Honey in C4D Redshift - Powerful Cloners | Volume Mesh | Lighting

And now all we need to do is play with this to get it looking closer to how we want it. Something like that might do. Let's make a rough position and scale it as appropriate. And now let's get our volume builder and volume mesher. And we can make a clone of the child.
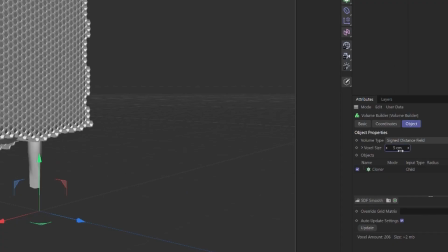(4:30)
And now we need to change our voxel size. If you don't see anything, it means that the voxel size is too big and it's not calculating anything. So you just put that down. Last of all, we can play with our parameters again to get the look we're going for.
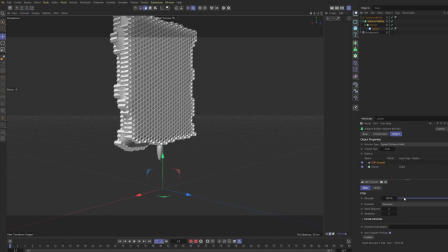(4:42)
And we can also add in smoothing and other effects to get the drip looking just right.
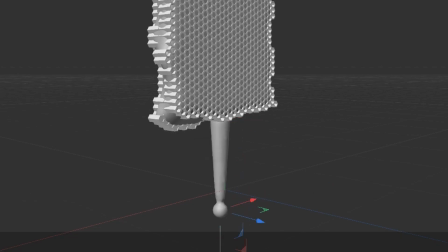(4:48)
Let's also take the sphere for some added drop detail at the bottom. It doesn't need to be much, but you often see this larger drop at the bottom. So I think something like that's going to work quite nicely. To make it look less like spheres,
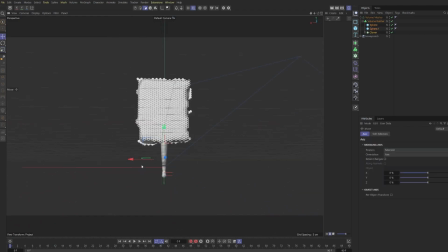(5:01)
you can also play with this overall smoothing and positioning of the spheres to get it just right.
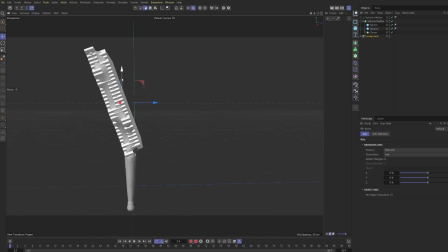(5:07)
Now here, I want to offset the honeycomb to add interest, but I want to make sure that I keep the drip on the Y angle.
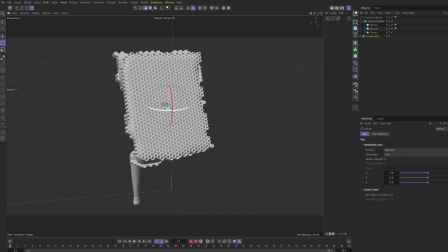(5:15)
If the drip isn't heading towards gravity, then it's going to look really super unrealistic.
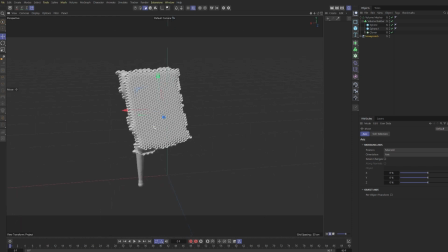(5:20)
It's also important to think about how we're going to blend these together, but because these are going to be transparent, I think that's going to work well, at least for what we need. Obviously, it's possible to add in more of these, but today I think we're going to go for one big drop. If you caught the original post on my Instagram, I think for this R&D shot, I used two drops to begin with, so there's no reason you can't duplicate and change the parameters.
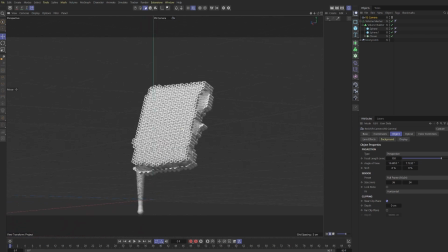(5:39)
Let's grab a Redshift camera, and we're going to up the focal length, because I think a higher focal length is going to work well for this shot. And let's open up our render view, and switch over to Redshift.
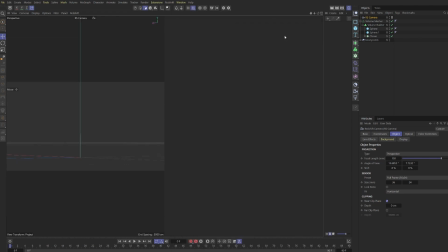(5:53)
And let's dock it so we can see what's going on.
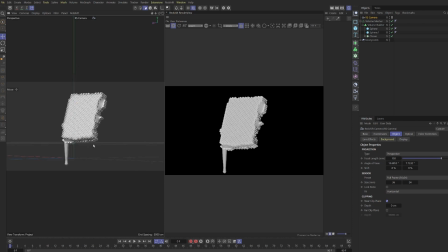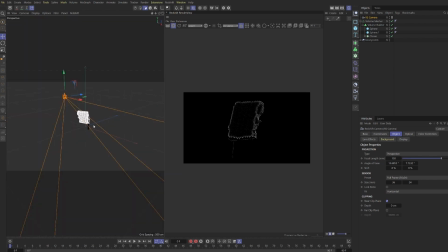Okay, so next let's grab some area light so we can start some basic lighting. And I'm also going to grab a target tag because this makes setting up lights super fast.
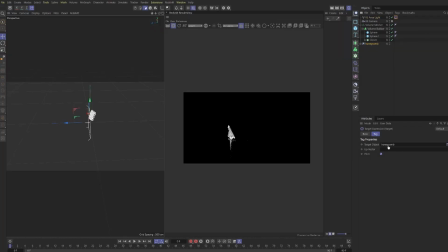(6:18)
It means that wherever we put the light, if the target tag is working correctly, we don't need to worry about positioning it so it's hitting our object. So this makes R&D much faster. So I want this right on the edge of the honeycomb so that we get some contrast between the lip of each comb and the center. As you can see, it makes it look a lot grittier.
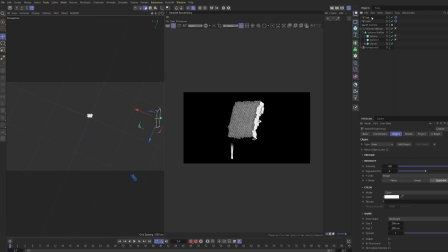(6:37)
And I'm going to grab another one and maybe position it at the back of the shot, just to give us a bit of backlighting. This is also going to work really well later when we use SSS, because it means that we're going to have lots of light shining through the outside. It's going to give us some interesting color.
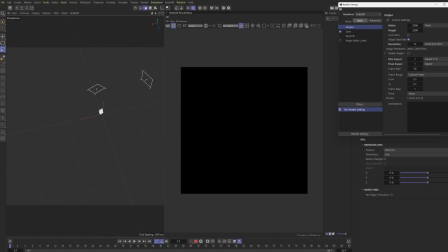(6:54)
And let's change our aspect ratio to 2000 by 2000, which is a good setup for Instagram, and reposition our shot.
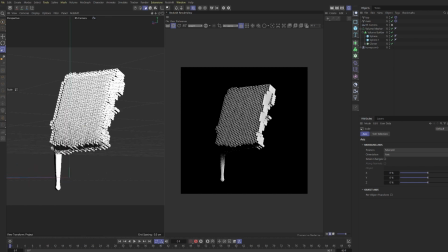(7:02)
Sorry if this is all over the place, but this is normally how works go for me. I'll do a little bit of lighting, a little bit of texturing, a little bit of scene setup, and it's just playing with each part as you go and thinking about what the most important next step is.
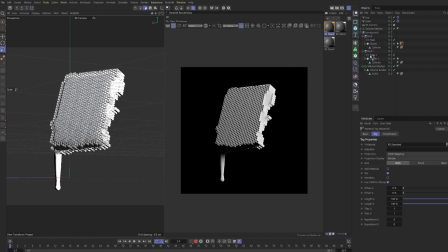(7:13)
So now that we have some standard materials, let's drag them onto our objects to begin with, and we can go right in and work on our SSS first.
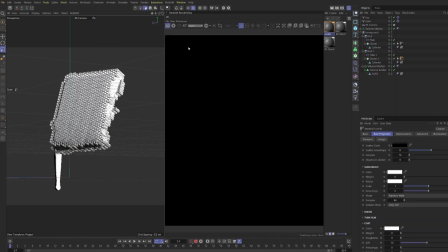(7:22)
So this is the best way. So I think wax plastics is good for SSS because it lets light penetrate through and bounce all inside.
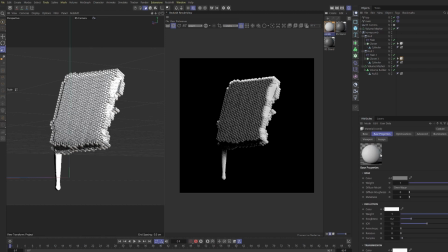(7:29)
So we want to turn our weight up to one, and then we can change our color to influence what happens to the light once it bounces.
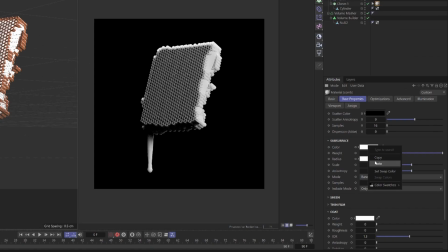(7:36)
Okay, so now let's copy paste this in. So we can use this brown color as a starting point for the SSS. So we have SSS color and radius.
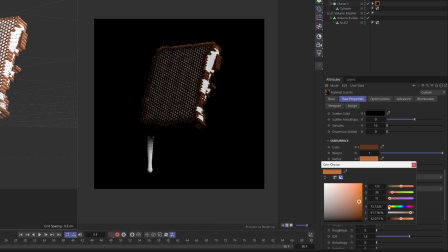(7:43)
So color is like the base color, and radius is like what happens to the light after it starts bouncing on inside, I believe.
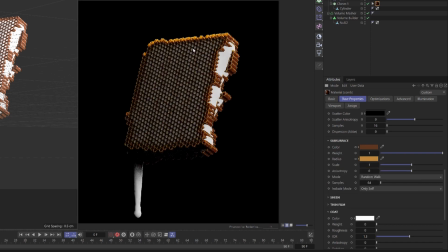(7:50)
And in this case, we don't need to play with our scale at all. I think that's going to work pretty well for us. And obviously you can play with these colors all day and on the project I did, but let's just set this up really quickly.
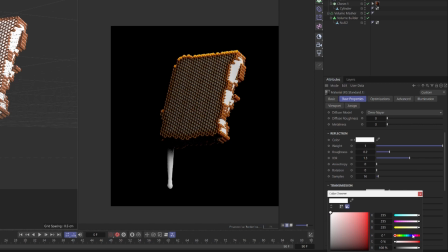(8:02)
So let's work on to our next piece. And this is going to be a transparent material that's going to act as our honey. And I'm not going to think about the colors too much, but I know we want transmission reflection. And I know the scatter color wants to be something lighter as well.